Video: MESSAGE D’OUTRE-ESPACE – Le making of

Finalement, c'est quelques jours plus tard, alors en fin de semaine, je crois qu'on est revenu.
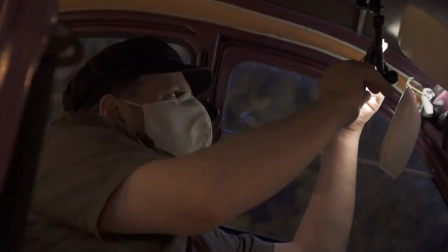On a tourné juste les plans avec la deux chevaux, avec Audrey, qui fait le tour un peu du pâté de maison en voiture, jusqu'au moment où elle se gare. Donc on a tourné en deux soirs différents.
Tu vérifies s'il va bien. Et le jeu d'Haïti.
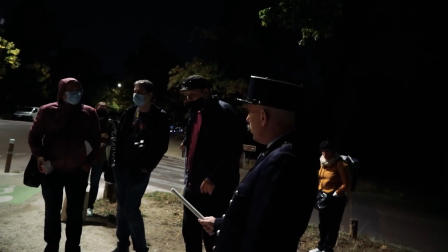À ce moment-là, pendant qu'il se rapproche, il y a Marguerite qui fonce sur toi en disant « Bon, finis les...
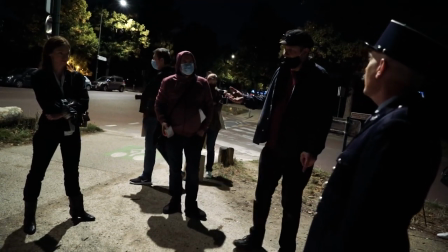» Bon, ça suffit les pitreries. Ça suffit les pitreries.
Je suis censé être une ancienne championne de savate.
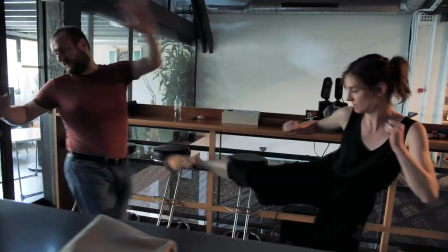Je lui ai expliqué comment donner un coup de poing à peu près correctement. On a un petit peu monté un enchaînement très rapide,
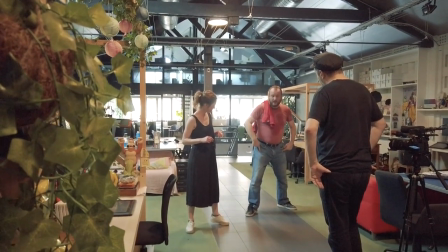très court, mais ça a permis, je pense, de donner un côté plus réaliste hein, à ces scènes d'action qui sont malgré tout très courtes, mais je pense assez efficaces. Après, je trouve encore une fois, c'est pareil, c'est la magie du montage et, tout, et je trouve que ça passe très bien.
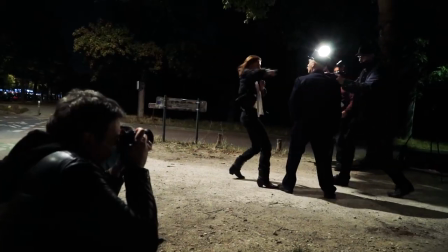Et alors que ce que je faisais au tournage vraiment n'était pas non plus... Mais il y avait juste ce qu'il fallait, j'ai l'impression. En tout cas, ça marche trop bien, quoi. Sur cette scène, j'ai particulièrement apprécié le fait qu'en 2020, on ait vraiment du matériel vidéo de super bonne qualité.
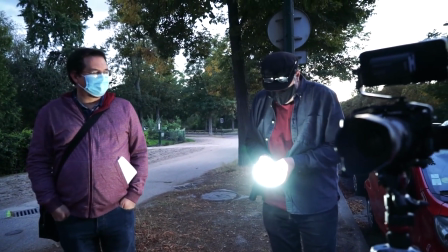On peut tourner des scènes avec très peu de lumière et avoir un résultat vraiment convaincant.
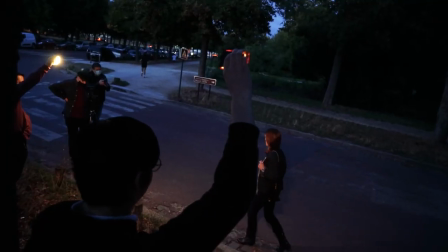Là, pour faire la lumière sur cette scène, c'est juste une petite lampe à LED qu'on tient comme ça à bout de bras et ça simulait tout simplement les réverbères.
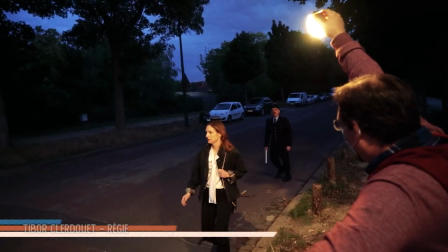Je vais faire réverbère ce soir.
Et ça suffit amplement, l'image elle est superbe. Et ça c'est quelque chose, à l'époque quand on a commencé France 5, c'était inimaginable.
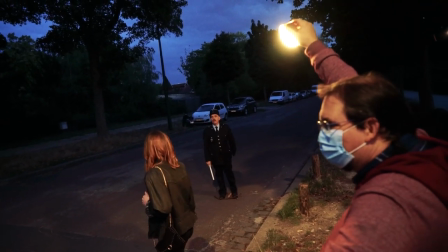Tourner dans ces conditions, on aurait une image horrible quoi. Et là, c'est complètement fou ce qu'on peut faire aujourd'hui.
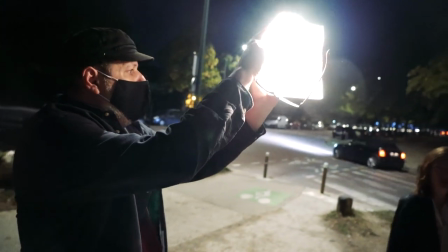L'idée ça va se faire quelque chose un petit peu comme ça, et elle rentre dans la lumière, tu vois ce que je veux dire ?
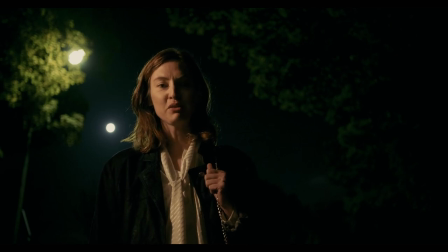Tu veux savoir où il est allé ?
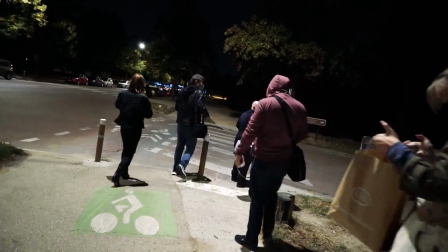On avait également à tourner ce faux Sengoku-kai, cette espèce de Sengoku-kai français qui, dans notre idée,
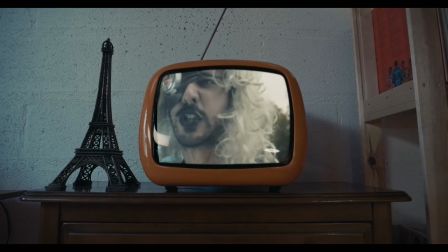était un peu l'influence du jeune Aramis, c'est-à-dire qu'il regardait un feuilleton quand il était petit, qu'il a ensuite influencé quand il est devenu lui-même super-héros,
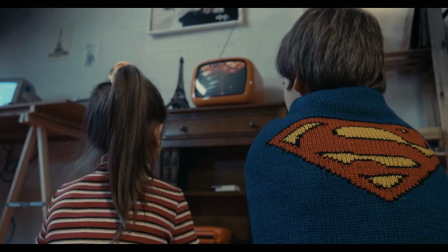vu qu'on retrouve des punchlines qu'il écoutait à la télé, il les dit plus tard dans France 5.
Alors, Gargouille 15, toujours en slip ?
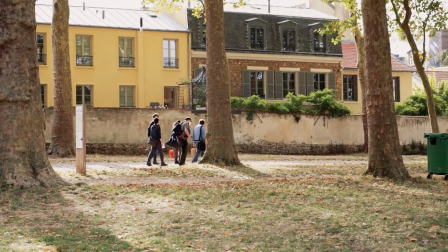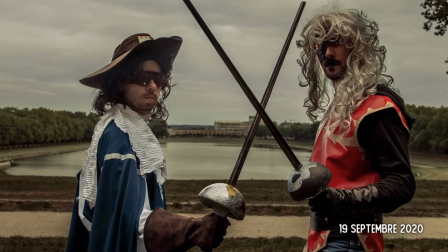Pour jouer les deux personnages, j'ai demandé à deux membres éminents de French Nerd.
Action.
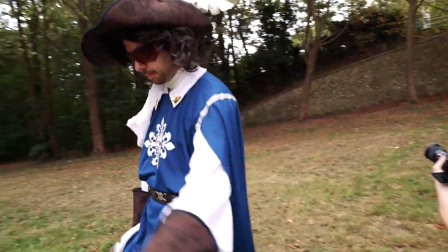Quel est ton nom, misérable bourgeois ? Au nom de la paix ! Plus ça va, plus il en rajoute, plus c'est bien.
J'aurais dit, bon écoutez, je sais très bien que, voilà, vous êtes plus à un moment de votre carrière où vous avez le temps de faire ce genre de délire,
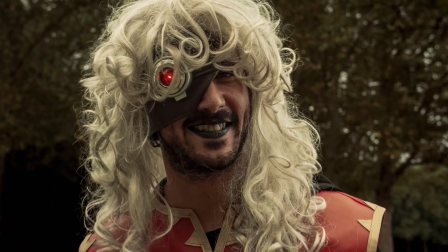mais j'aurais vraiment, vraiment, vraiment envie que ce soit vous. Est-ce que vous êtes d'accord ?
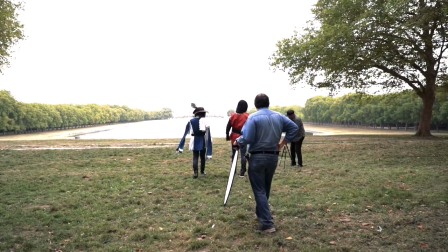Les deux m'ont dit, ouais, ok.
Alors... Ils sont où ? Ils sont en face de moi ? Ils sont par là ? Oui, alors ils sont.
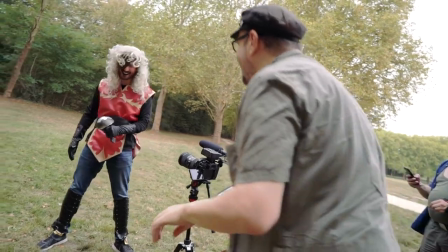Ils regardent un peu vers le bas parce qu'ils rampent comme du vermisseau. Non, on ne le fera pas pour toi. J'ai besoin du regard, Francis. Pourquoi j'ai rampé encore ?
Si l'un des deux avait dit oui mais que l'autre n'était pas disponible, ça aurait eu moins de saveur. Il fallait que ce soit Slim et François, face à face, le méchant, le gentil. Là, du coup, ça marche.
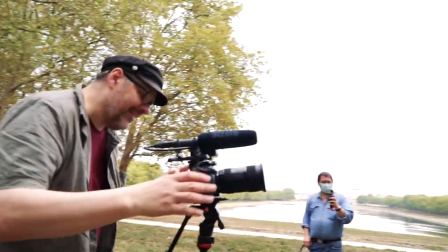Je suis là pour te tuer ! Ah, c'est très très bien. Elle est belle celle-là. On en fait une de sécu et pour le plaisir.
Donc notre idée sur cette série, c'est ce faux Sengoku-kai qu'on appelle entre nous le Sengoku-kai, c'est de faire l'équivalent de Sengoku-kai mais français.
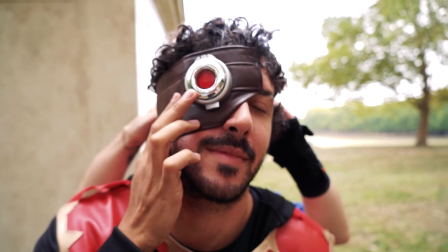C'est très agréable. Jusqu'à ce que ça te rentre vraiment dans l'œil.
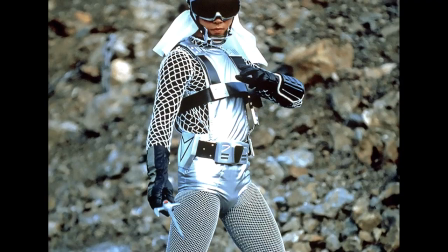Donc Sengoku-kai, vous le savez peut-être, c'est un remix entre Star Wars et un film de ninja. Donc on a des personnages très SF, mais ils font du kung-fu, ils lancent des shurikens, ils disparaissent avec des bombes de camouflage.
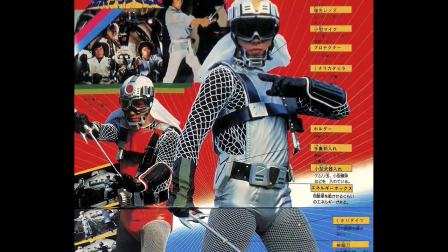Et ben nous on s'est dit, on va faire un mélange entre Star Wars et les mousquetaires. Donc du coup on a demandé à Gwegs, cosplayer émérite, de nous bricoler quelque chose, faire quelque chose d'assez sympathique, évidemment un peu kitsch, un peu déconne, pour nos héros et notre méchant, pour qu'ils aient l'air de Sengoku-kai français.
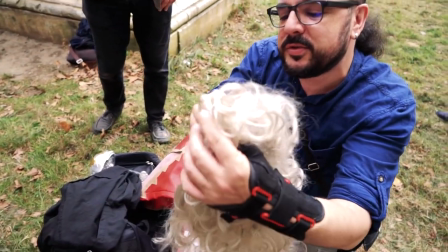Alors ça c'est ma vieille perruque, donc je pense que tu vas l'adorer. Ah donc je serai blond, très bien.
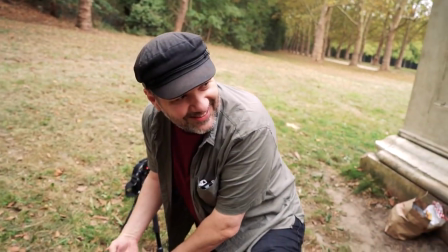Oui, oui. On a un peu l'esprit, ouais.
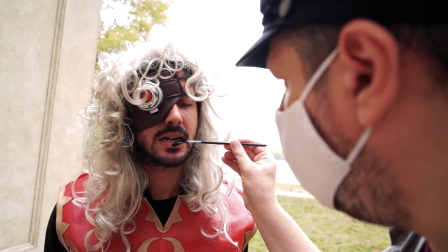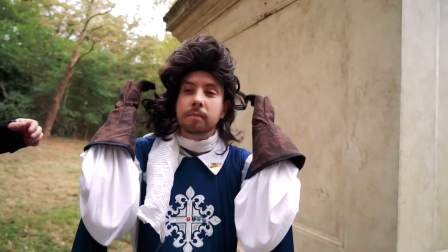Est-ce que c'est pas une coiffure de mousquetaire ? Ah ouais.